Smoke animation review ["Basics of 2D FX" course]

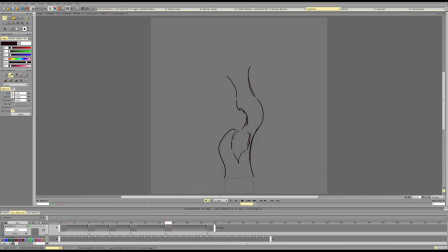(8:23)
So we'll get something like this. So it goes up to the right, up to the right, keeps pushing this wave up.
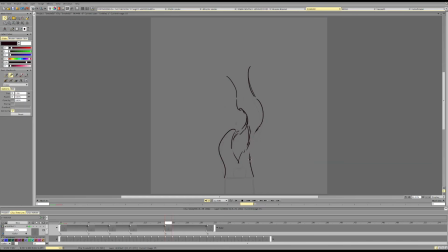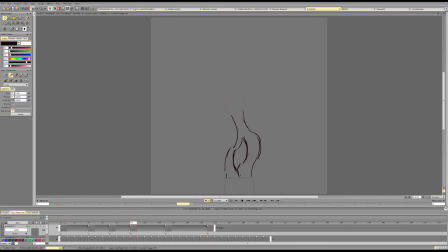So maybe it's raised here, and at this point we just have the separation between the two.
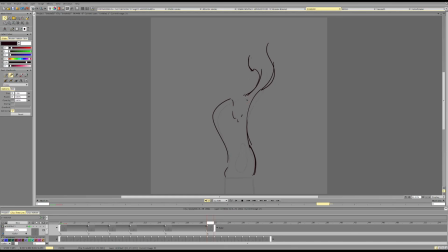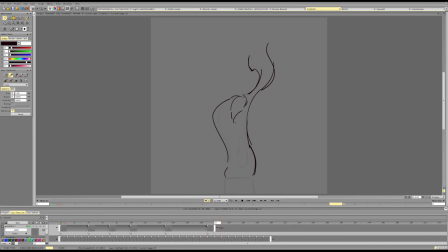And it can stretch even more as it goes, because again, it's a separation of the strands.
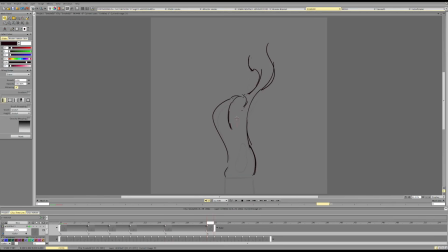(9:44)
It's like a gap between two smoke strands moving.
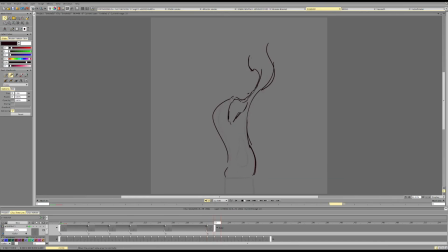(9:57)
We can make it smooth, we can make it sharp, we can make it break, can open up this cut and like let part of like the middle dissipate, but that's pretty much what it does.
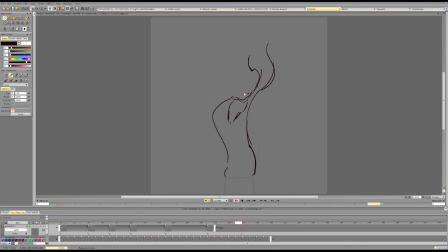(10:15)
So it's the same as if you were animating like two smoke strands, and this is the intersection, the gap between them.
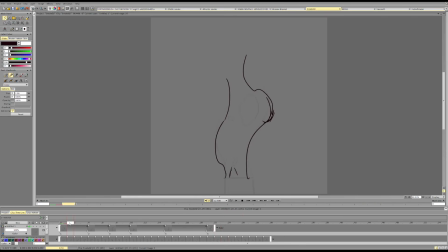And so it should follow the surface of the smoke if you want to have something more clear, and stretch out in the same direction as the smoke,
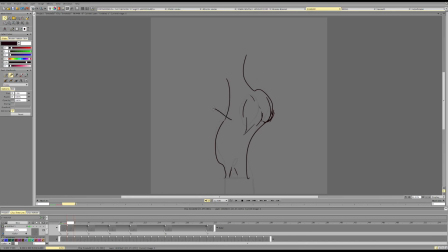(10:51)
because otherwise it will look a bit strange. So if you're stretching it out in this direction, this will look strange. If you're stretching it out along the direction of the smoke, probably will feel fine, even if it's fairly stylized.
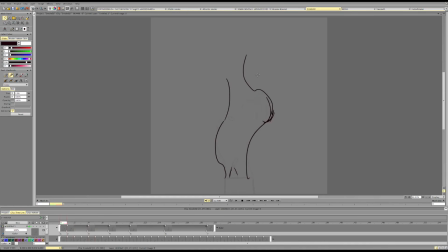But it usually works best when it's like really showing the surface of the smoke. So if you imagine like a net or like a mesh around the smoke,
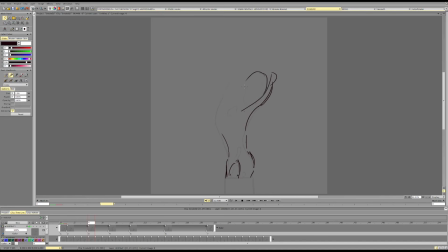(11:25)
describing its volume, describing its surface. Form-wise, it usually works best when it is like that.
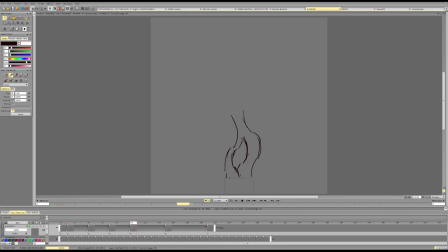Next up,
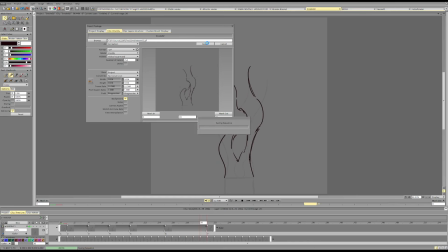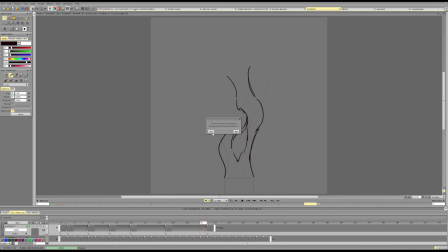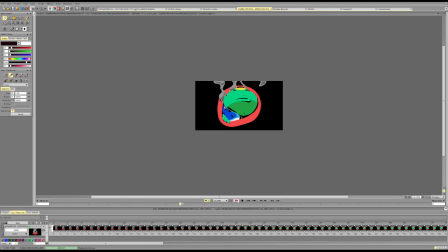(12:10)
also not the best tract, but gives the same idea. So it's a space between several smoke strands.
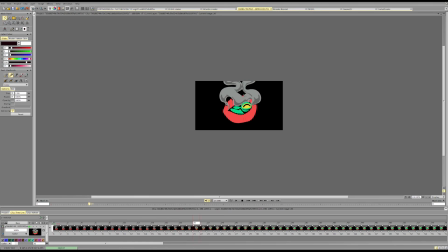(12:23)
It's moving with them. The other sides inside are moving because it's literally just part of the weave.